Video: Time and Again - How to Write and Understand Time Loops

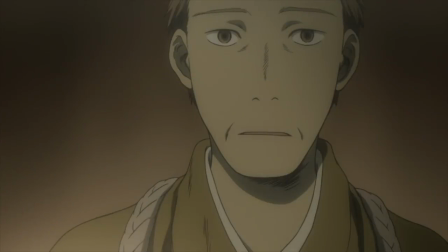[12:26]
This loop is done the least of the 4, and its use cases are pretty specific,
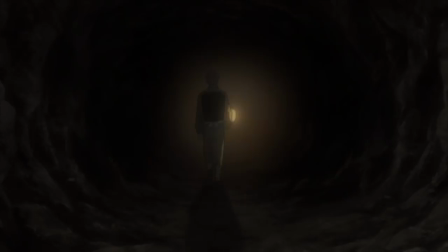[12:31]
but in my experience almost always serving as a way to explore the concept of déjà vu, or to serve as a seemingly impossible puzzle.
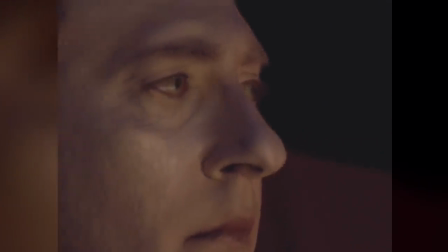[12:40]
The Star Trek episode I was talking about before falls into this category, and it certainly presents itself as the impossible puzzle variety.
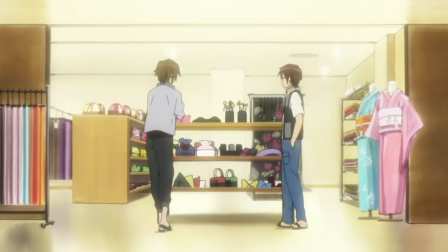[12:47]
But longtime fans of anime probably knew from the start what we were going to be talking about here.
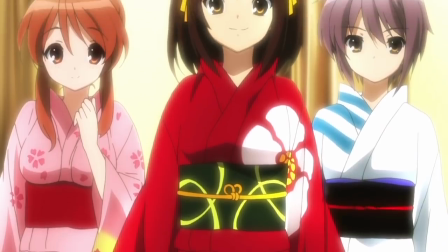[12:52]
It's none other than Haruhi Suzumiya's Endless 8.
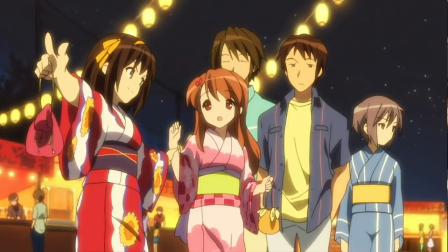[12:55]
Endless 8 is fittingly named, since its 8 episodes are 8 looks into
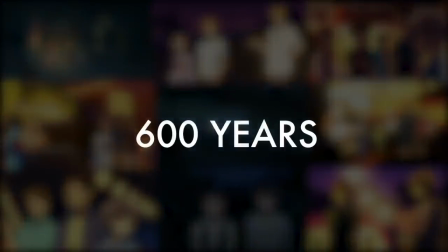[13:03]
15,532 loops of the same 2 weeks. For context, that's almost 6 centuries of time spent looping,
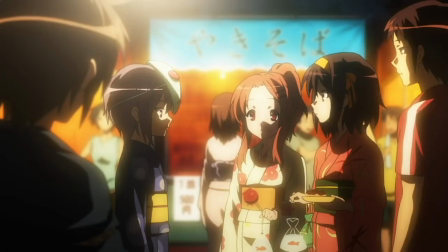[13:10]
and no one has persistent memory except for Yuki Nagato, who is unable to do anything to stop the loops.
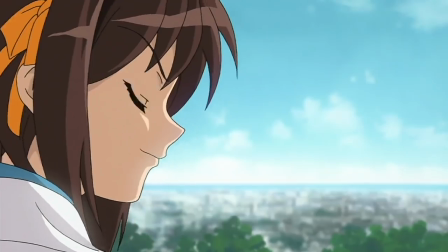[13:17]
Haruhi, a character with godlike powers she doesn't know she has,
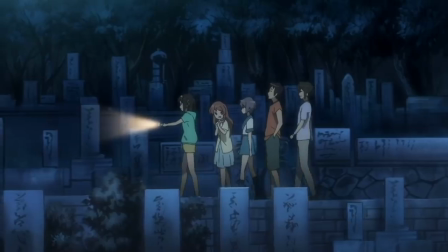[13:21]
is unsatisfied by their activities over summer vacation, which manifests as that period of time looping.
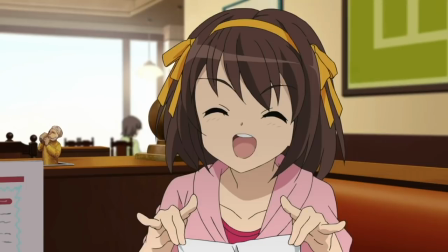[13:27]
Every episode follows the exact same format in terms of story beats, with changes in visual layouts,
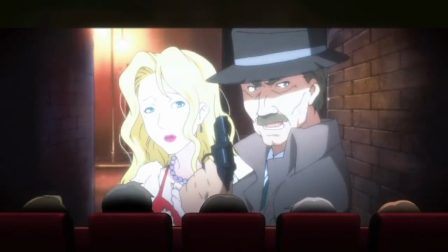[13:33]
character outfits, and cinematography to highlight different elements and to distinguish between the loops.
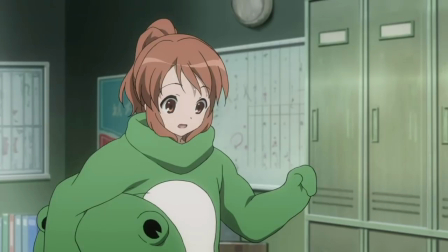[13:39]
Functionally, Endless 8 does one thing unbelievably well. It makes the audience feel utterly helpless, as even though those visual changes are nice,
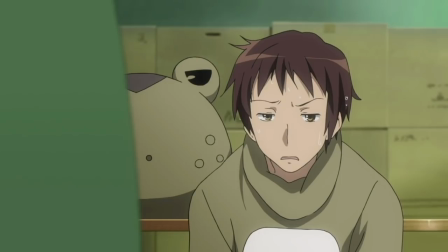[13:47]
they do nothing to take away from the tedium of watching the same story play out over and over again.
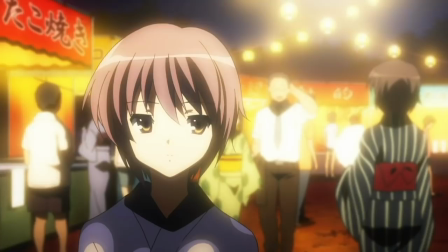[13:53]
In this way, it takes our relation with the story from Kyon to Nagato, even if the scale is infinitely smaller.
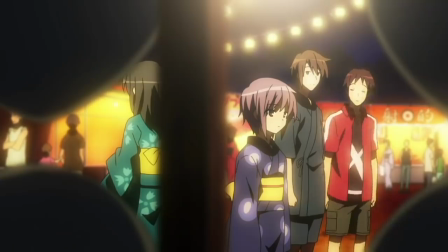[14:00]
Only 8 loops compared to over 10,000.
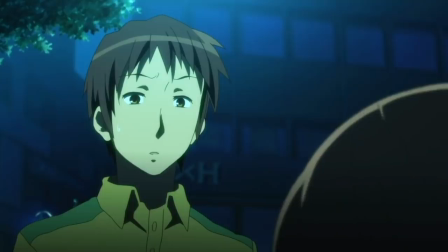[14:04]
Watching the 6th episode, for example, unknowing that there would be 2 more to follow, you'd feel an intense desire for Kyon to say something,
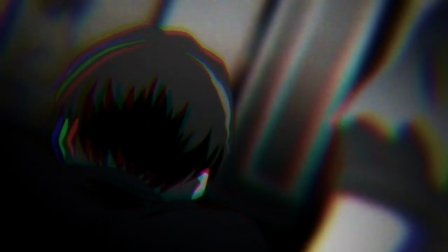[14:12]
literally anything, and a crushing sense of defeat when he doesn't do so.
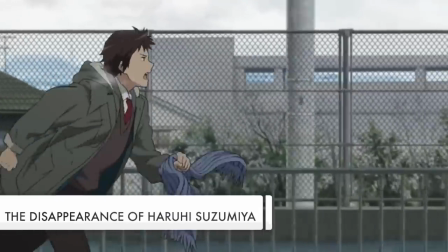[14:17]
That sets up the movie Disappearance basically perfectly,
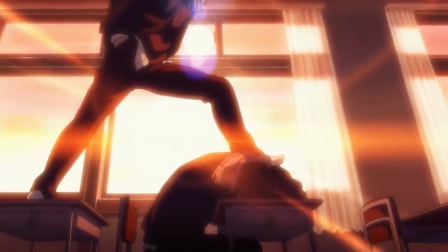[14:21]
and as that movie is a masterpiece in its own right, would make Endless 8 worth it alone.
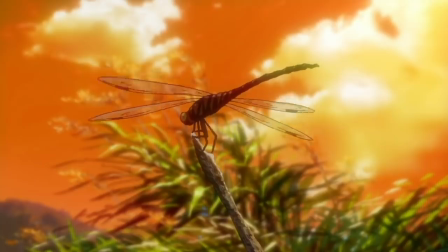[14:27]
Thematically, Endless 8 is awesome, with tons of cool symbolism and direction to highlight the sense of dread as our characters approach the next loop point,
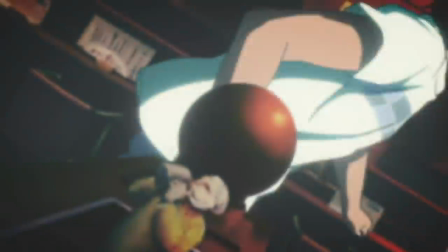[14:35]
but as a viewing experience, I think the once was enough for me. Our characters eventually escape the time loop by the power of déjà vu coming over Kyon so
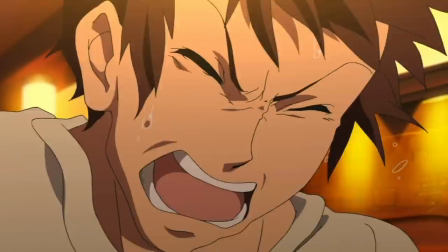[14:44]
strongly that he bursts out almost fanatically screaming about the summer homework he has yet to do,
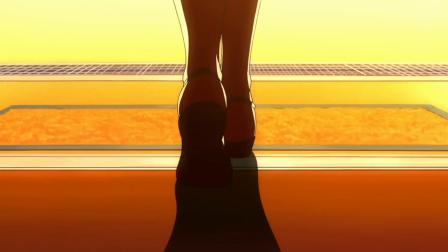[14:50]
enabling them to escape the loop. The extra day that was otherwise free now being used as an excuse to hang out.
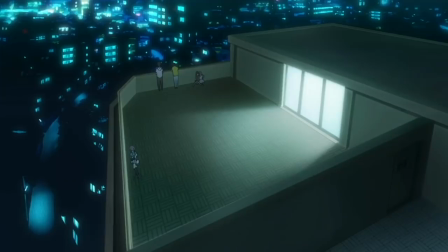[14:56]
A puzzle box that seemingly cannot be solved due to the lack of persistent knowledge,
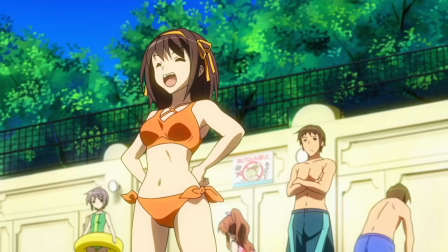[15:01]
the infinite conundrum is an excellent opportunity to explore the concept of déjà vu, the randomness of the universe even in a precisely regulated system,
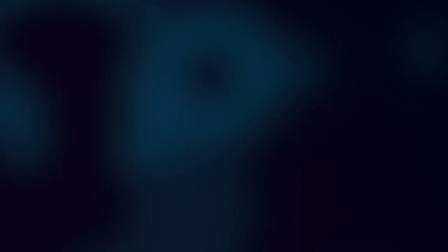[15:09]
and to piss off your viewing audience. Our fourth category, no to persistent main, yes to causal control, is the final loop.
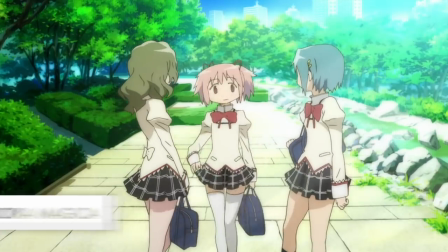[15:18]
This category barely counts as a time loop, but I'm counting it because not only does it nicely tie up with the system I've outlined,
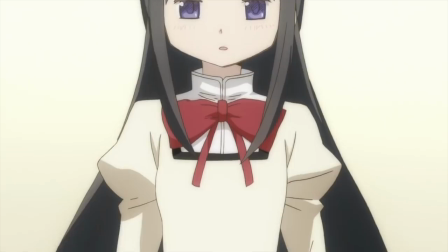[15:26]
but you could be damn sure I'd be hearing about a certain magical girl anime in the comments for the next 10 years if I didn't.
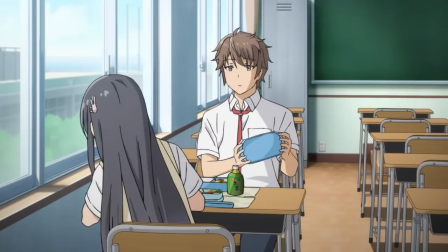[15:32]
This type of loop is the foundation for the story to be told.
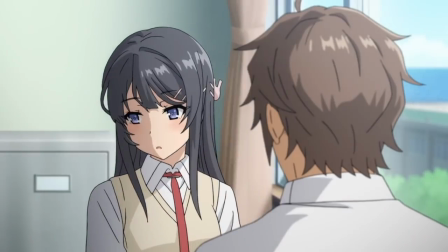[15:36]
A character who is not the main has been repeating time again and again to avoid or achieve something.
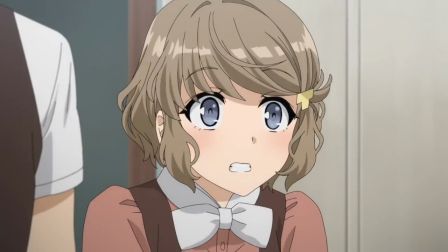[15:41]
And in this instance of the loop, something is going to change.
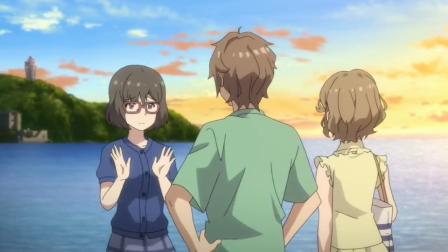[15:46]
It can either be for the good, not entirely dissimilar to Learn Your Lesson, or for the bad, Jumper's Dilemma,
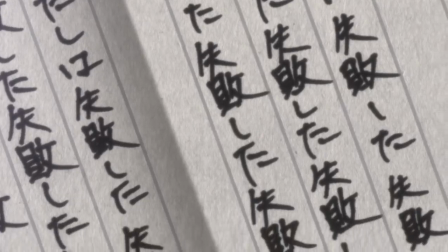[15:52]
but you can be almost 100% sure that if your secondary cast member has been jumping through time endlessly and your story begins without the main character being aware,
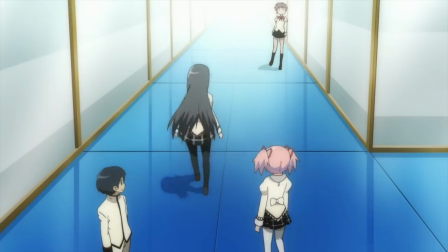[16:01]
the loop is almost certainly coming to a close.
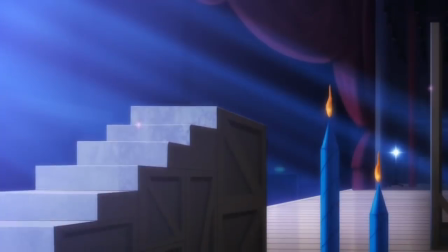[16:04]
And because I'd rather highlight an underwatched show than one of the most talked about in the last decade, we'll be taking a quick look at Revue Starlight.
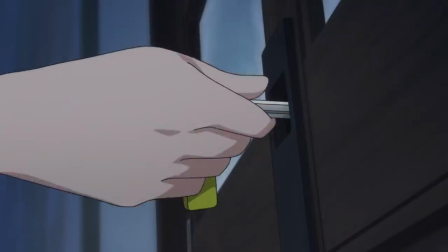[16:13]
Set in Seisho Music Academy, the 99th graduating class is preparing their second performance of Starlight,
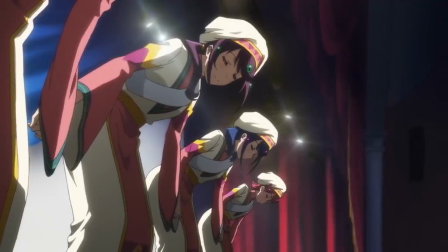[16:20]
a play that they have put on once before and will perform twice more before they graduate.
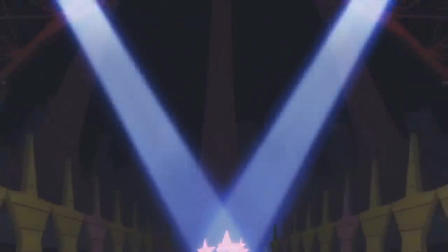[16:25]
The auditions for the play are multi-layered, with an audition by musical combat, no, seriously, it's great, to determine the best.